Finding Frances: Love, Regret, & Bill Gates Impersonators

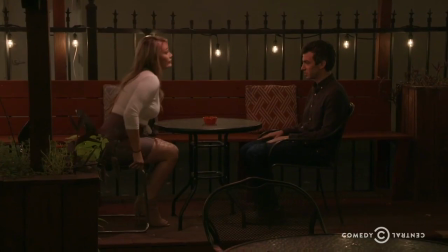721s
The most confusing part of all this is Nathan is
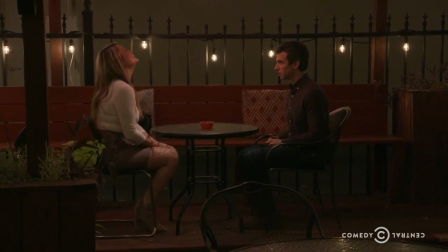727s
essentially playing a fake version of himself trying to romance a woman who also puts on a persona for her work.
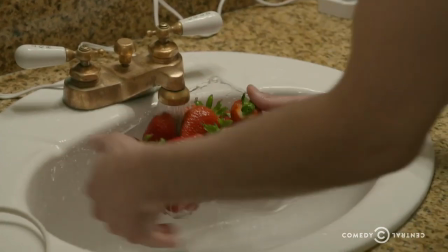733s
The line between what's real and what's acting become so blurred that the viewer really cannot make up their mind on how to feel about all this.
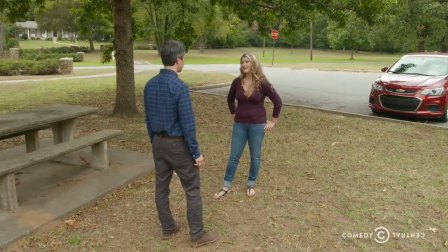741s
Morris goes on to say about these scenes, the final episode in the fourth season goes two steps further.
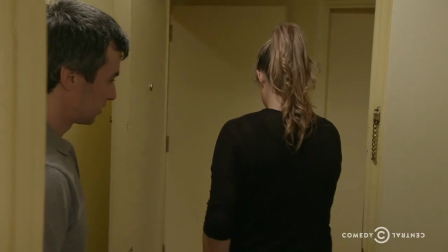747s
Is it ridiculous? Yes. Is it disturbing? Yes. And yet Nathan draws himself into the story, actually creates a parallel story,
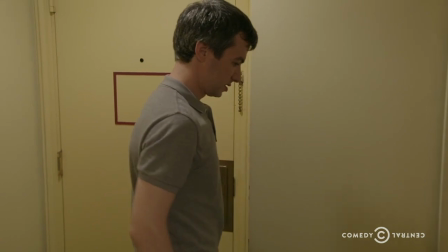755s
almost like a mirror on the proceedings, and in the process creates his essay on love.
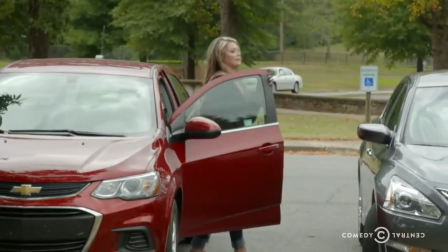761s
It seems very unlikely that Fielder just added this subplot in randomly.
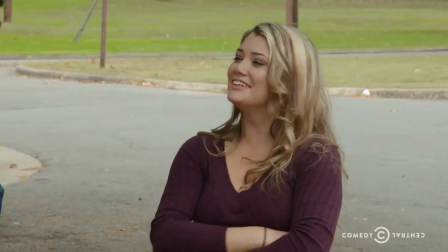765s
Yes, it is funny, but while watching Finding Francis, I always stop and ask myself just why I'm laughing.
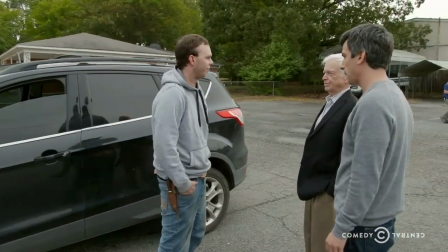770s
I agree with Morris in how Fielder uses all of the awkwardness and raw moments of his documentary
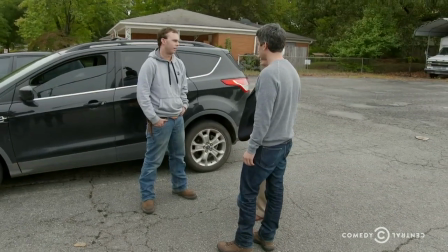775s
to make the viewer question their own ideas about love and some of the artificiality surrounding it.
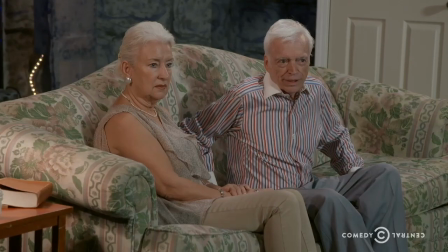781s
However, it's his breaking of the fourth wall throughout the documentary that really makes this connection with him and the viewer feel real.
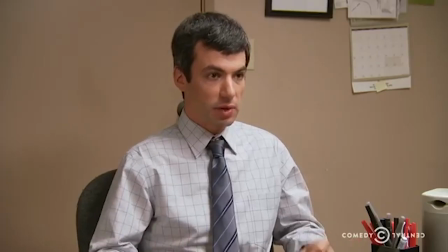792s
There is always a level of dramatic irony present in every episode of Nathan for You.
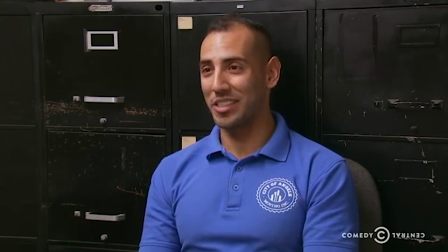797s
Usually Nathan is tricking a group of people into doing something for reasons that only he and the audience truly understands.
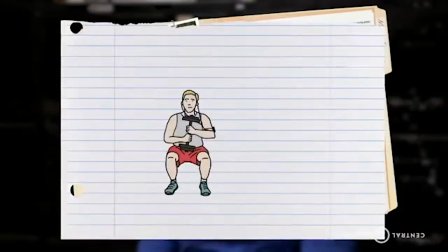804s Average gym member in America spends over $700 a year to perform physical labor that's very similar to the work that David's employees do.
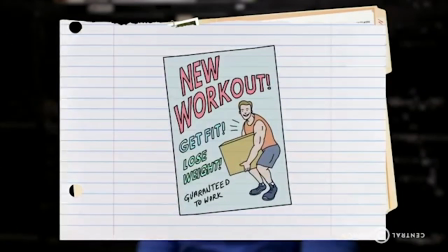812s So if we can make a convincing argument that moving boxes and furniture from house to house is a better workout than going to the gym,
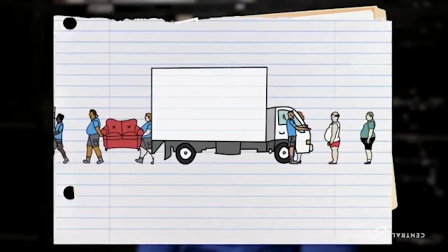819s David could tap into an endless supply of labor that would actually pay him for the opportunity to move stuff.
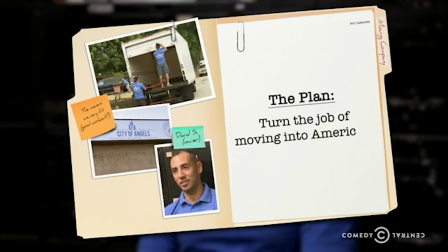825s The plan? Turn the job of moving into America's next fitness craze.
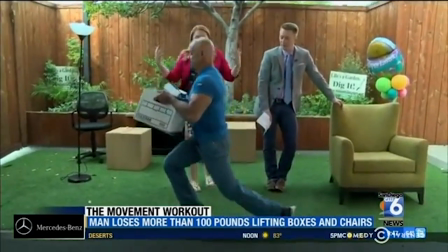830s
Through breaking the fourth wall in this way, the audience always feels a connection to Nathan in the way that we're the ones in on the joke and are laughing at the people in the show's ignorance.
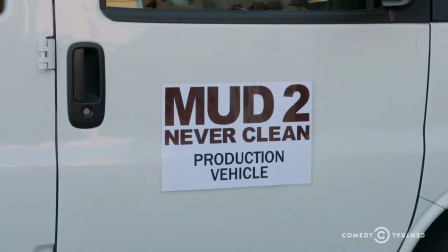839s
In Finding Francis, however,
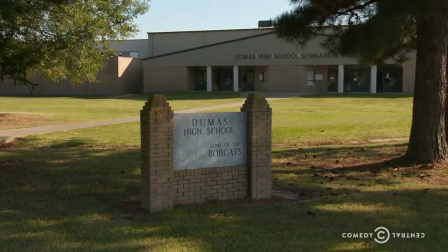841s
Fielder takes breaking the fourth wall to the extreme in in ways where the audience is no longer just looking at the people in the film, but also looking at themselves.
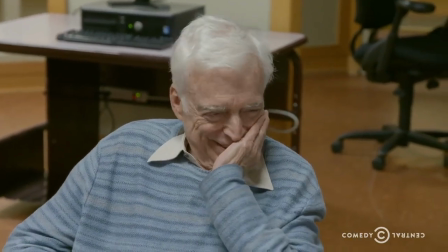849s
I've mentioned earlier Fielder's manipulation of the viewer to get them to root for Bill's romance and making the viewer sit through the escort scenes,
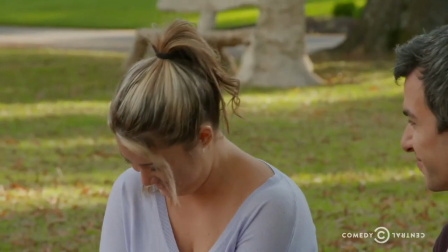857s
and it's the final moments of Finding Francis that really tie these moments together and reveal Fielder's thesis for the film.
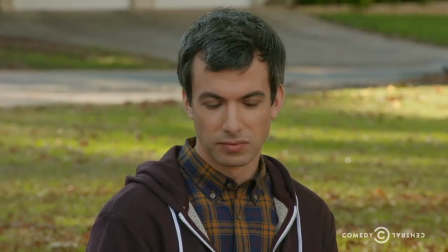865s It's kind of weird having cameras around, right? We could turn them off if you want.
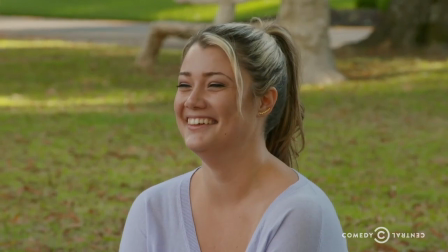872s Could we? Do you want to? I feel like that, does that defeat the purpose?
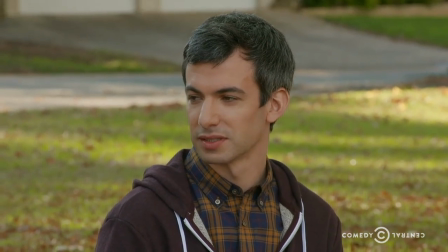879s Of what? I don't know. What's the purpose? You're filming something.
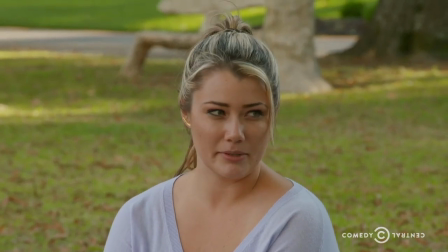887s It's kind of the purpose, right?
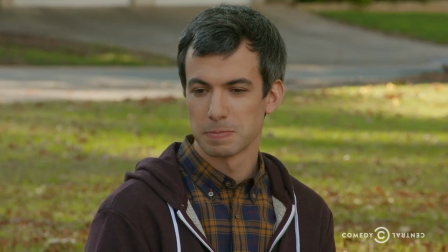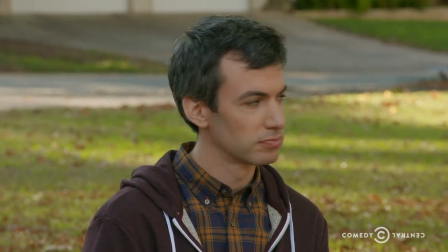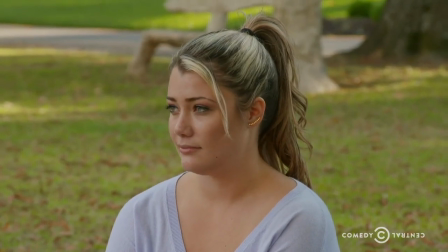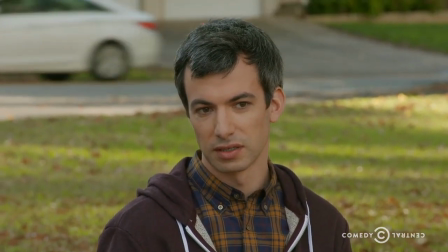908s We do have this drone. It would be cool to get a drone shot, maybe. Yeah.
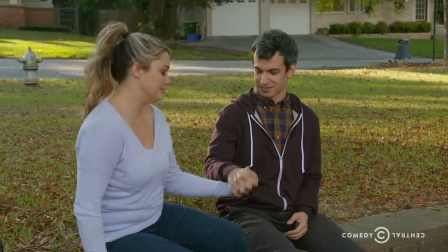918s Don't be sad, be glad. be happy for me.
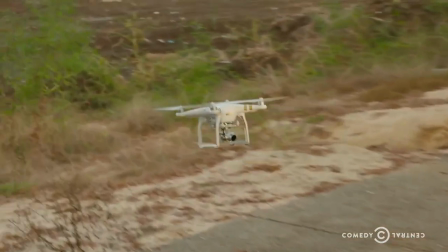924s I'll be home come sundown, in the land where I'm free.
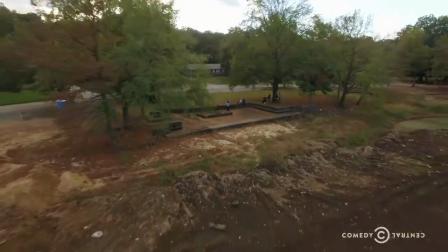932s
While it may not be clear at first, this ending shows not only the point of Finding Francis, but of Nathan For You as a whole.
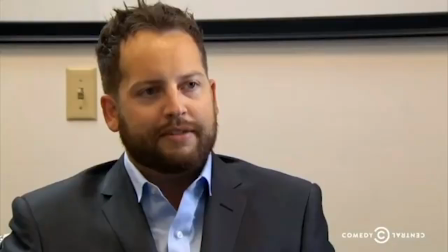939s
Fielder has built his series around the idea of how people act when a camera is put in front of them.
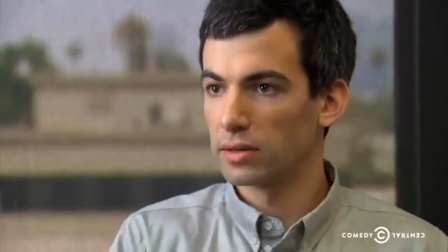944s
Will they put on a persona? Will they act genuine? or will they just be confused?
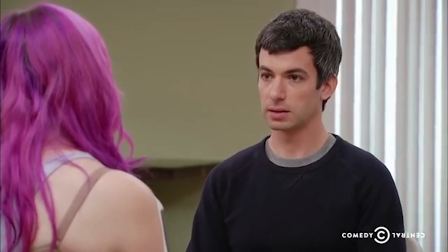949s
This is something Nathan's character struggles with the entire series as he tries to make genuine connections with people under the inherently fake premise of a reality TV show.